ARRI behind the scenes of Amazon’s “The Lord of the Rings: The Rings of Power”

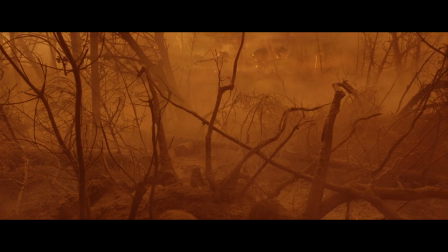And all of those things play a position in the frame in space and in time. When we went out onto location, the challenge was, was how do we mimic that look without having the ability to light these massive forests? We had to rely on daylight. I had to mimic it using filtration. So we used a tobacco three filter to start. We dropped the filter in to get an image closer to what we had on stage.
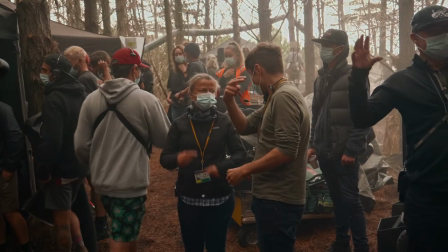It wasn't a perfect match by any means, But then what my DIT and I could do on set was, through contrast, through more color correction, we could push the image very, very, very close to what we had on stage.
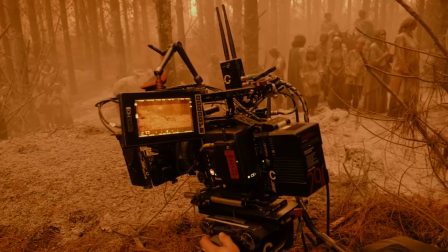What we did find in testing was when we didn't have the filters in the camera, pushing the color that extreme, it started to break. But as soon as you filter the camera and you get the warmer light coming through that tobacco filter,
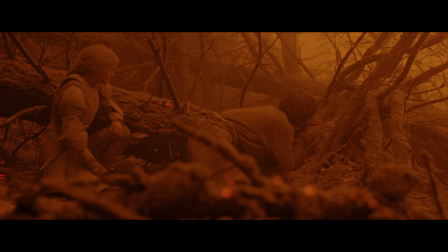it got the image in a really nice place where you could push it very extreme and the Alexa
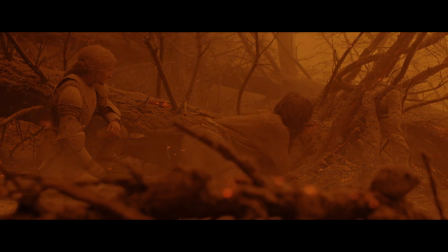can be pushed to extreme places But we were right on the edge of what was possible
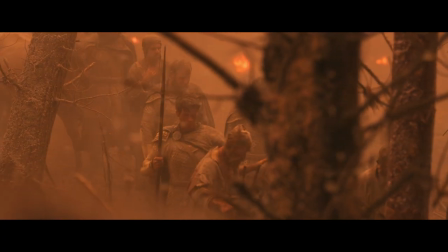and we found a way to do it It was amazing to see how close we could get the image to our stage look Just using a tobacco 3 filter and tobacco 2 filter tobacco 1 filter and then some color correction
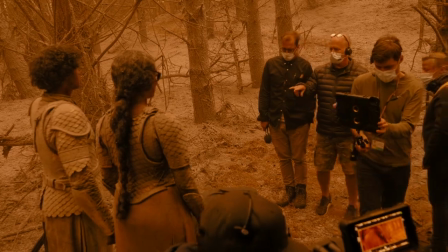the one thing I love about large format is the ability to shoot at my desired stop and still have a shallower depth of fields which
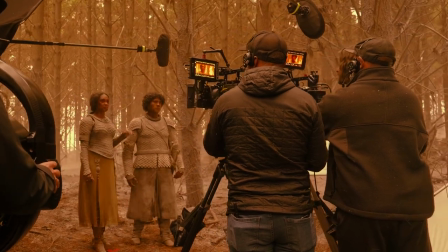was important in this scene because ultimately we did have a lot of visual effects and we wanted the world to be a bit hazy behind our characters not
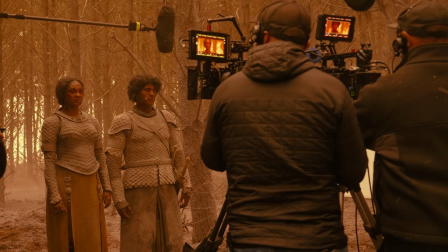just through smoke but through focus if you were using super 35
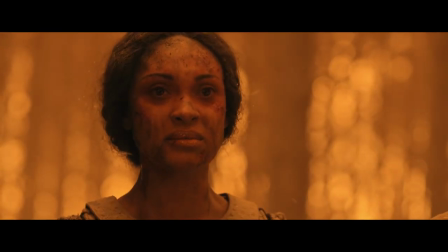format you'd have to be a little wider so to be able to go to a slightly longer lens, to, you know, not have to open the lens all the way up to its widest aperture and still have a shallow depth of
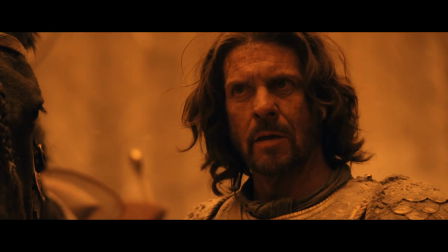field was quite nice.
Where is he?
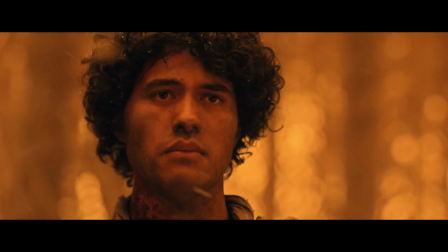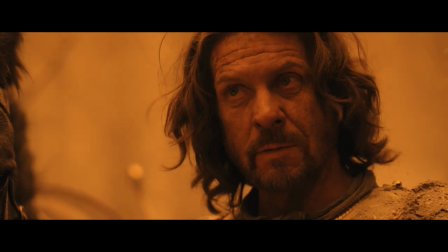Where is my son?
Our characters leave the village to escape, and ultimately they go through different landscapes, mostly forests, to higher ground.
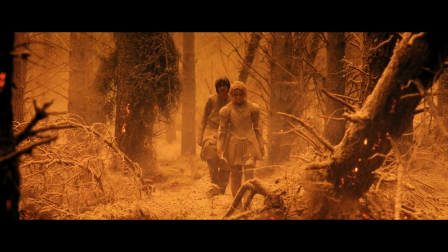As the characters journey out of it, we wanted to transition, and eventually they get back to blue sky. Alex and I started to kind of map out how this transition was going to happen from the reddest red
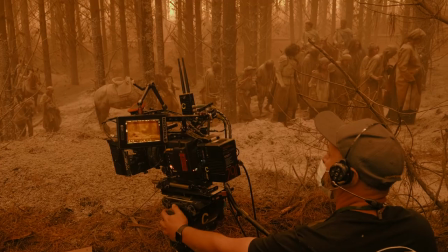all the way through these yellows and pale grays through to blue sky again.
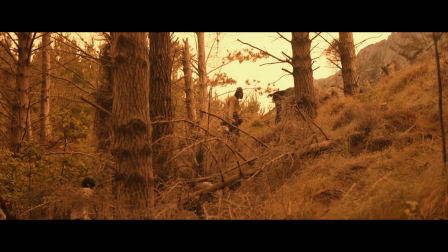We picked basically seven levels. And each one of those levels we attached an image that we put together together, kind of saying, okay, here's the ingredients that are going to take place in level one, here's what level two looks like, and here's what level three looks like. And those became kind of a touchstone for every single department.
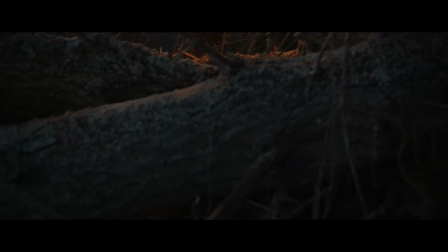And so you start to get this sense as you come through these seven stages that, you know, you're leading the audience to these different stages of it's getting better and better. It's more and more okay. We use the DNALF lenses. I inherited that choice from our first cinematographer, Oscar Fowler.
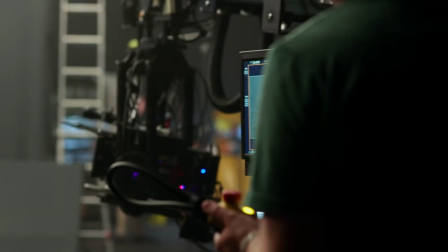They are my favorite prime lenses. I really love the look of the DNALFs. Knowing that we're going to be shooting the show on them, I was very, very happy.
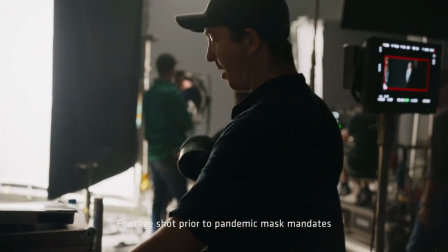I love the fact that you have all the modern mechanisms that allow us to shoot fast. They're lightweight. My assistant cameramen love them because of how easy they are to work with.
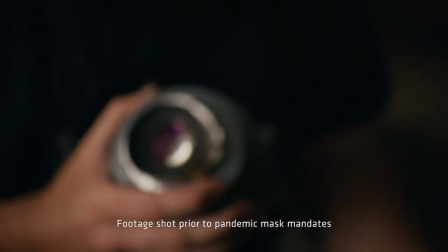But for me, trying to visually realize the story, they provide this roundness to the image that it's hard to explain. There's the softness to them that a lot of modern optics don't have.
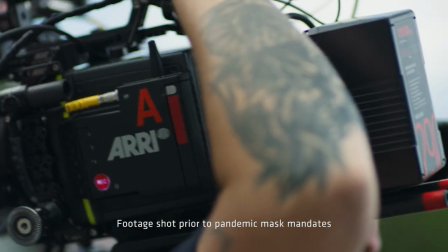The other nice thing about these DNA lenses is that in spite of the fact that they're using vintage glass, they're still capturing metadata. And in visual effects, we're able to take that metadata and that feeds into our visual effects production pipeline.
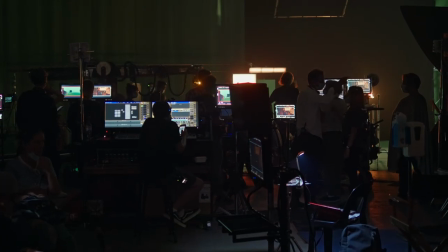From the very beginning, we knew that metadata was going to be a really important part of our structure.